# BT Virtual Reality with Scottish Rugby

While the team are in Italy, I'm here at BT Murrayfield to try out a new virtual reality experience created by BT and Scottish Rugby.
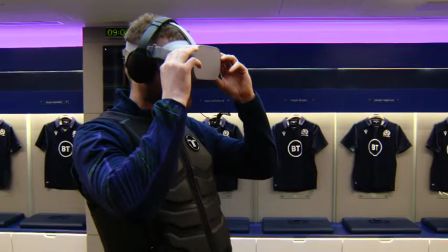0:09 Expect Hugh Jones to throw in a switch.
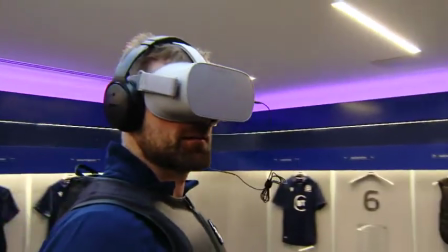0:15 BT's collaboration with Scottish Rugby allows the virtual reality headset,
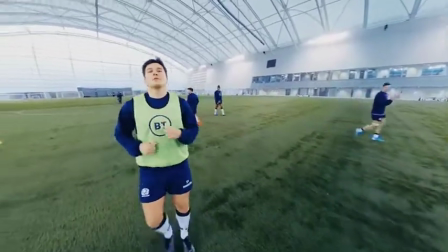0:19 the haptic suit and the ambisonic audio to be used simultaneously so I get a fully immersive experience.
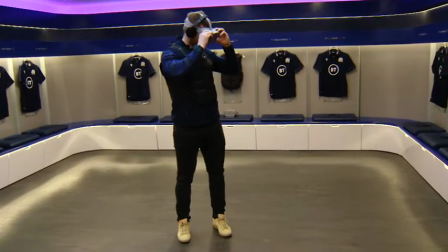0:25 Oh, that's weird. We're going to immerse people in the player's world for the first time ever. We're going to put people in not just a VR headset to watch it, but they're also going to wear this haptic vest so that when they're watching it, as a player glances past you,
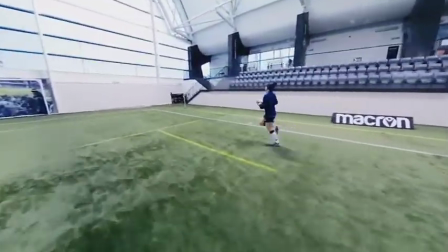0:39 as someone pats you on the back, you're actually going to feel that.
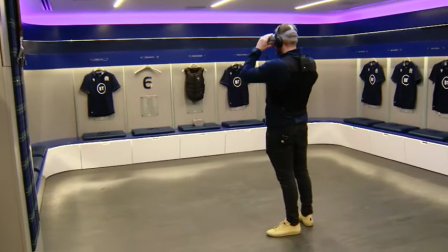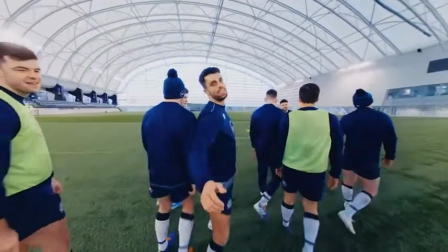0:47 This is a cutting-edge moment in a professional sporting environment. Here's a little insight as to how it all came together. We had a virtual reality camera training with us today, so while we were doing some of our backs training,
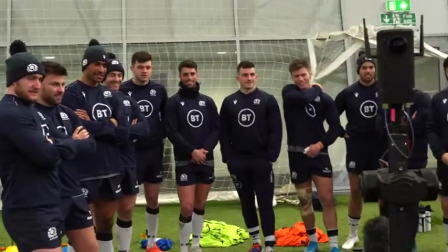1:00 we had the camera alongside us, so we were getting it involved in attack and defence.
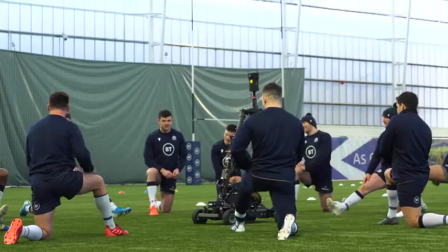1:05 During the Guinness Six Nations, the Scotland team made 12 of their backs available to take part in filming.
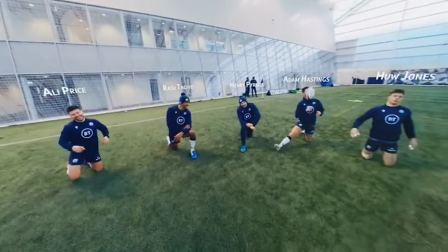1:11 It was almost following our kind of moves and plays, keeping up with us so you guys at home can watch.
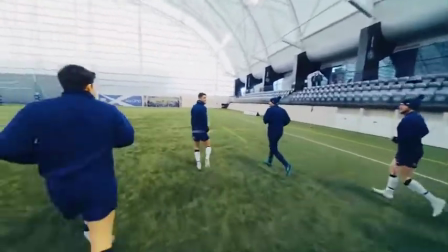1:16 Scottish rugby created with their coaches all of the drills that you see in the VR experience, which made it really authentic. We planned a few sessions and sent some examples to the production company and that footage was used with a club down in London. We did a test shoot. We got an amateur rugby team to come along. We tested out some of the drills that we were using, getting the players near to the camera as possible and capturing the guys at their best.
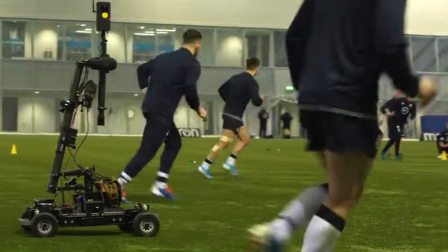1:40 We've got this incredibly fast remote control dolly which is called the Ajito and it can go up to 30 miles an hour so we'll be able to give a
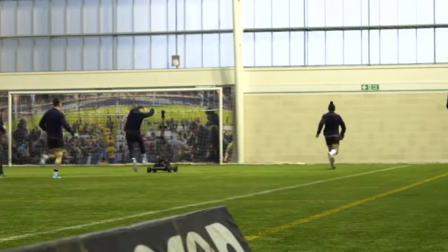1:47 unique perspective and to do that you've got to use an incredibly good 360 camera and this one is actually a prototype it's one of
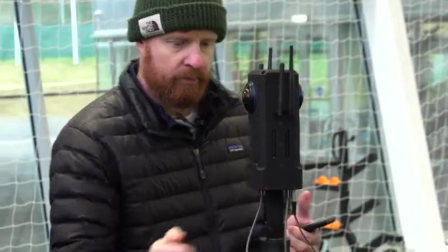1:54 only two in the world and it's going to allow us to see with unrivalled clarity and dynamic range
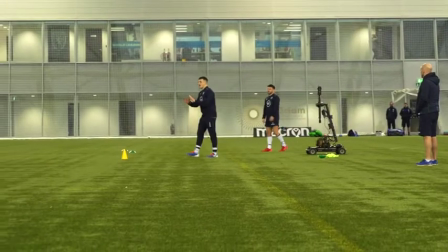1:59 and resolution what it's like to be in that position in the middle of the pitch as a player.
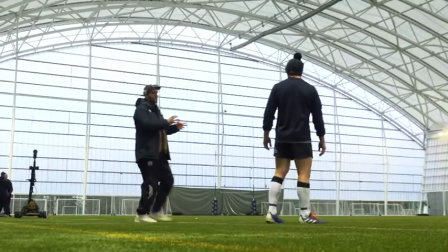2:04 Traditionally you'd have close-ups mid shots wide shots and you're creating sequences that come together whereas
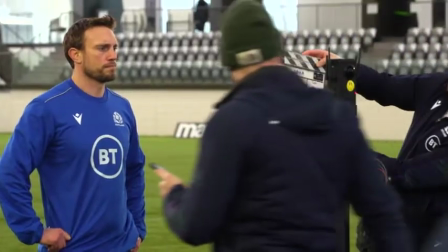2:09 the thing about this is all one take so there's different challenges in that that there is in a normal film.
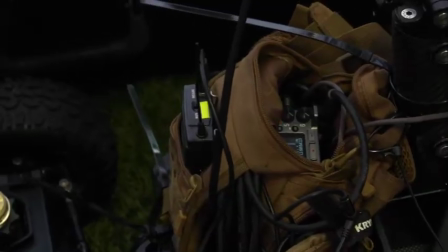2:15 The gimbal that stabilizes the camera has to be absolutely pin quiet because you can't interrupt that ambience that we're capturing for 3D sounds.
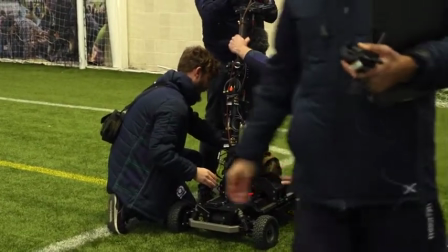2:23 There's a large number of challenges to trying to get this number of different pieces of technology to all work together seamlessly.
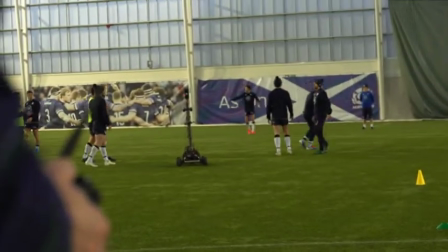2:30 As a Scotland fan growing up I would have loved to have got closer to the the team in this way and felt what it's like to train with them so yeah it's a great idea by BT.
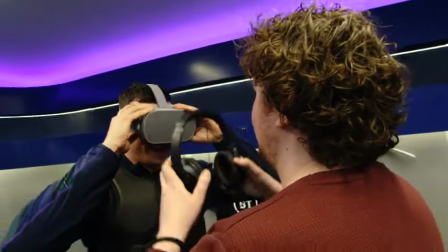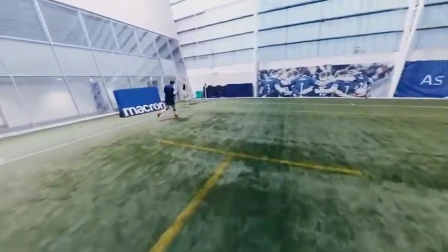It doesn't just feel like it's just a camera filming the boys you're actually you know right amongst us so it's awesome it's been important for us going back a number of years now to be innovative and look for different ways to stretch our performance team whether through gps tablets and so this is
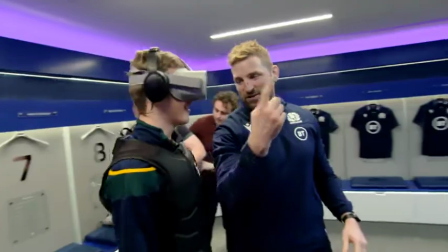3:06 really the next step but also from an interaction with fans perspective having used the technology it is world class so
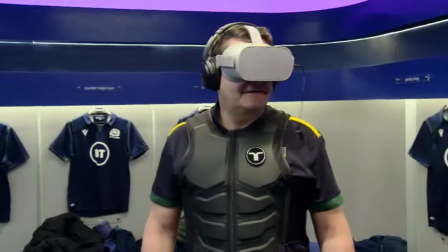3:12 it's our next level of engagement with our fan base and creating an experience for them you can call me up for the